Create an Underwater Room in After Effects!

Hey, what's up? I'm Adrian from ProductionCrate.com, and today I am going to go over how I was able to pull off this cool underwater room,
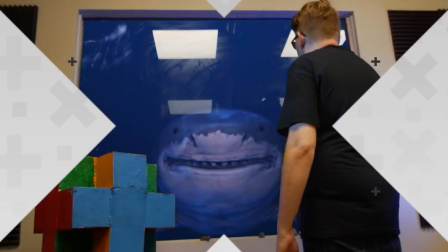(0:37)
underwater base type effect here. We'll start with this underwater exterior shot.
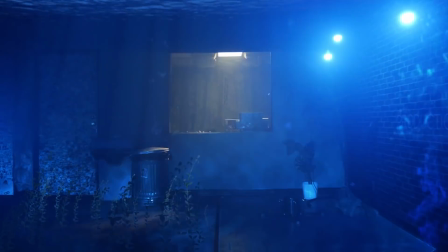(0:43)
If you want a super long and detailed tutorial about how to get this sort of look,
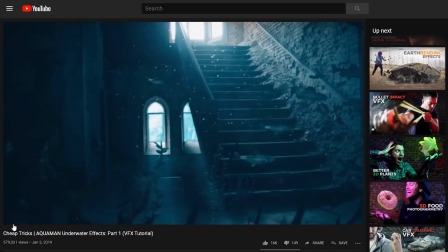(0:47)
I recommend checking out my Biological Action Movie Dads video on the Red Giant channel.
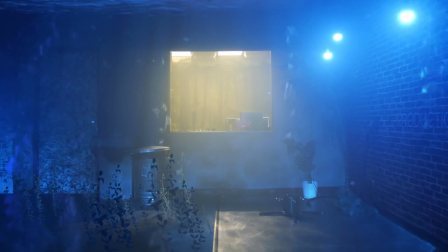(0:53)
To give ourselves a head start on this underwater look, we want two things,
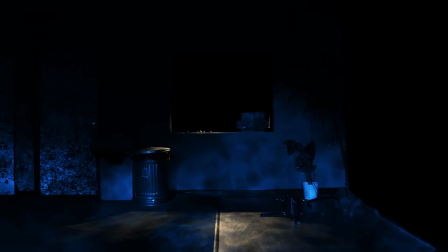(0:58)
fog and caustics, which I decided to capture in camera.
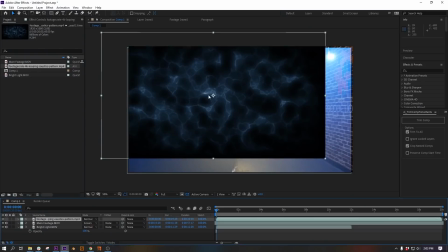(1:02)
Caustics could have easily been done in After Effects,
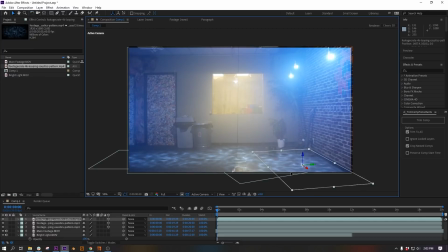(1:05)
but in camera is going to be a lot more realistic because all of the 3D mapping and the shadows are going to be taken care of for us.
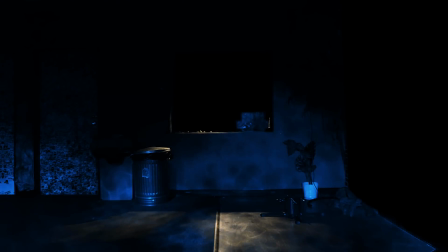(1:13)
I had to capture the caustics and the fog separately. But why?
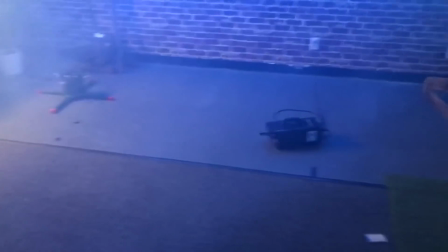(1:18)
Because the fog adds some like thickness to the air and it gives our lights some volumetrics,
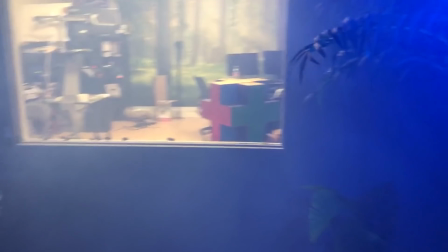(1:24)
making them behave more like they would if we were underwater, which is great, and that's why we do it,
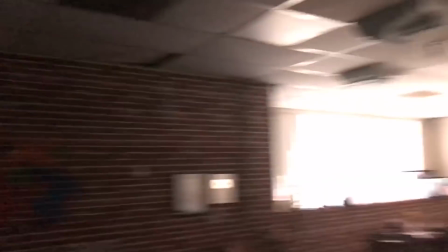(1:30)
but this would immediately give away the fact that our caustics aren't coming from above, but rather from a projector, and it would ruin the illusion.
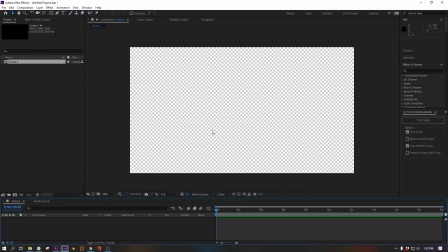(1:39)
Let's make these caustics in After Effects, or just download from Footage Create, it's fine too.
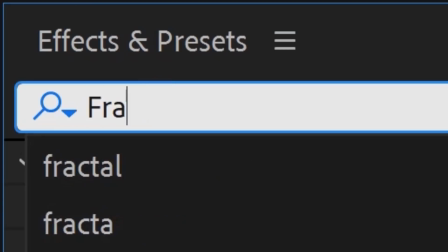(1:43)
We make a new solid with a fractal noise and animate the evolution.
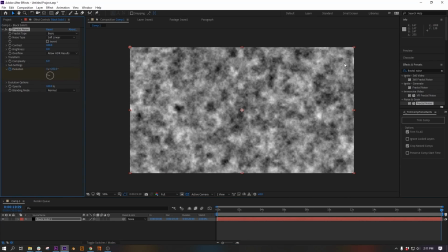(1:48)
I set a keyframe at the beginning at 0 revolutions and 1 at the end for 20 revolutions,
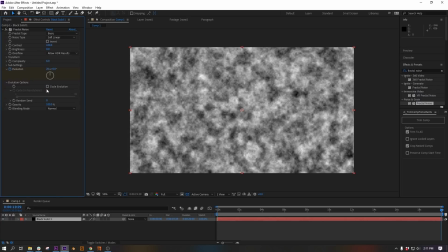(1:53)
and then I hit cycle evolution and told it to loop every 20 revolutions.
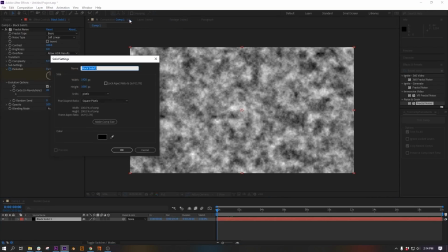(1:58)
This means I now have some looping noise. Next, a black solid and a soft round mask give me some soft edges.
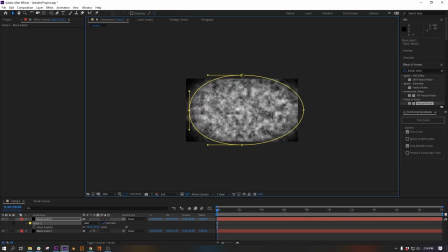(2:05)
Eventually, we're gonna get rid of these edges altogether, but for now, we just wanna soften up those corners to get less of a rectangular shape.
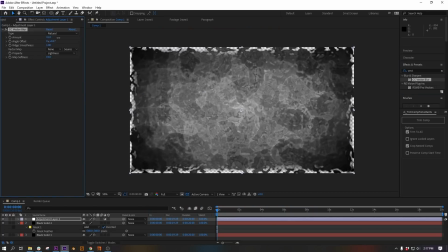(2:13)
Add an adjustment layer with a vector blur effect turned all the way up. You can even drop a curves under that to make adjustments.
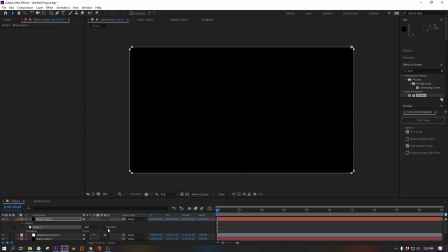(2:19)
Next, another black solid with a feathered rectangular mask, just to make sure that there's no hard edges.
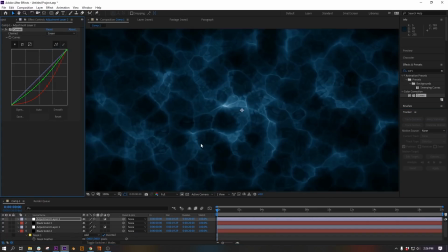(2:25)
And then a final adjustment layer with some curves to turn this guy blue. I loaded this up onto my laptop and I hooked it up to a projector.
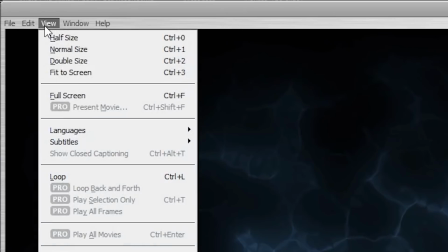(2:34)
You've got to play it in QuickTime Player because QuickTime lets you play videos on a loop, and this is a loopable video, and we can also just go full screen with that. I shot those caustics at the walls and at the floor with no other lights on in the room. I couldn't get it to be 100% dark, but I did try my best.
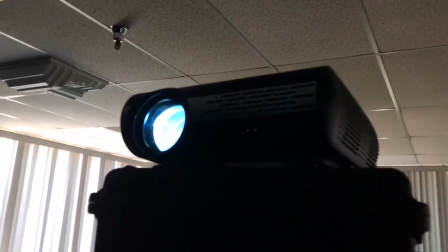(2:49)
This projector isn't anywhere near powerful enough to get the whole room at once and still be able to see the caustics,
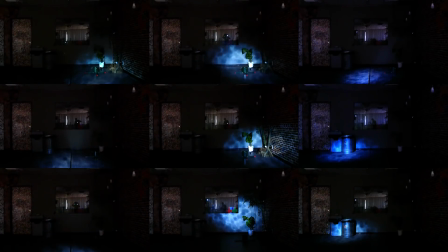(2:56)
so I shot several passes with the projector in different locations.
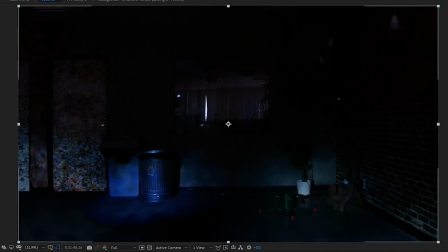(3:00)
In After Effects, I can easily combine all these together using a light and transfer mode.
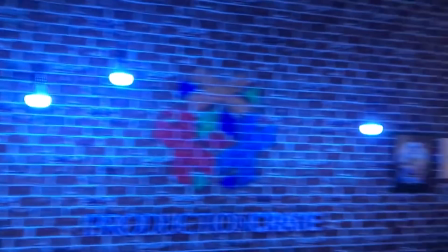(3:05)
After that, I was very careful not to move anything in the room or touch the camera.
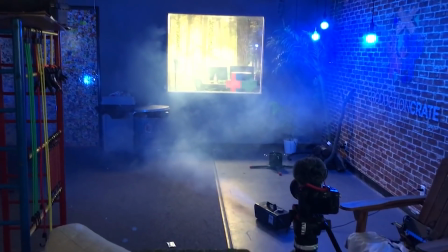(3:10)
All I did was change the lighting and set up the fog machine, and I let that fog machine run for a while. Okay, so at this point, it's so foggy that I actually can't even really see. Hopefully I can get to the camera without knocking anything over.
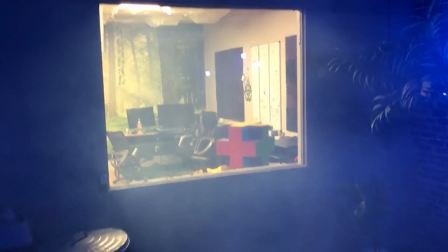(3:25)
Hopefully that's enough fog. Seriously, this room got foggier than my glasses when I'm wearing a face mask. The flickering light in the office is just a natural thing that happens for some reason, incorrect wiring or something.
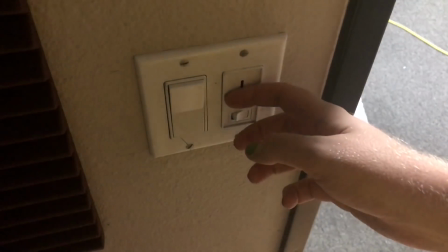(3:39)
We have a dimmer switch, but instead of dimming the lights, it just shifts them into party mode.
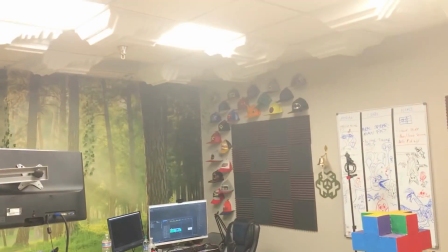(3:44)
Business mode? Party mode. Business mode? Party mode.
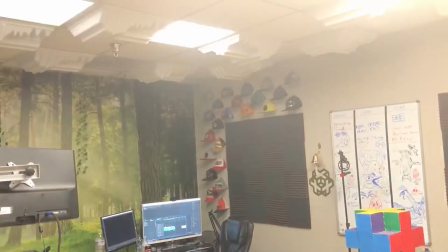(3:52)
Business mode? Party mode. I don't think it's supposed to do that, but it does, so I decided to use it to my advantage.
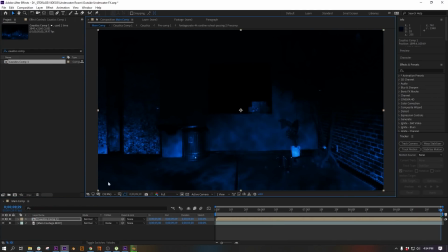(3:59)
We can combine the caustics pass and the foggy pass together with a screen transfer mode. This looks great.
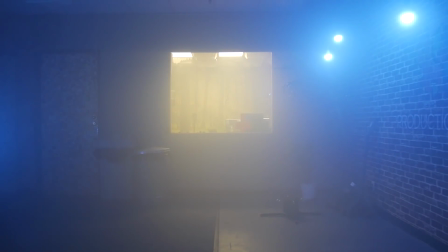(4:04)
The foggy footage looks a little bit blurry because all the details are covered up with the fog,
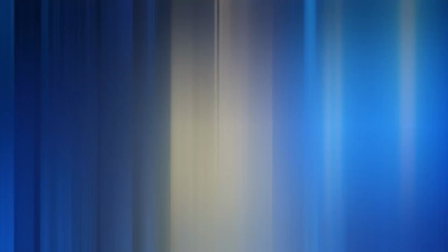(4:09)
so the caustics pass, which is not foggy, helps bring back some of that detail and sharpen the whole thing up.
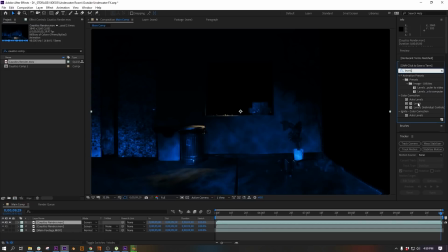(4:15)
On another copy of the caustics layer, we add a levels to make it super contrasty and ugly,
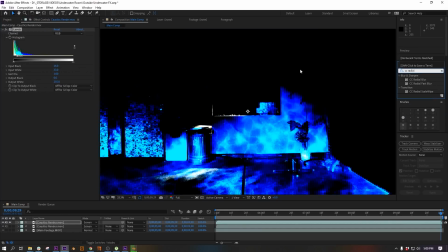(4:19)
and then add a CC radial blur set to fading zoom, and then turn the value into the negative,
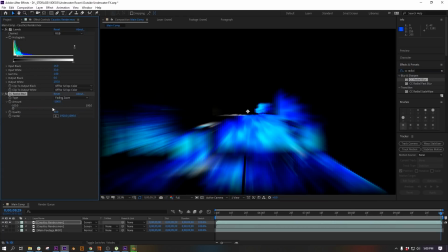(4:25)
deep into the negatives, to get some fake volumetric lighting.
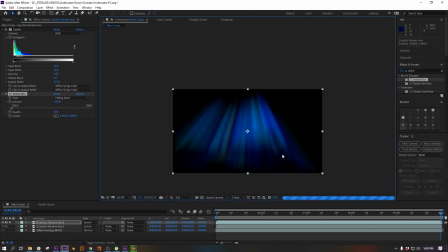(4:29)
But instead of looking like they're coming from a projector, they're gonna look like they're coming from above.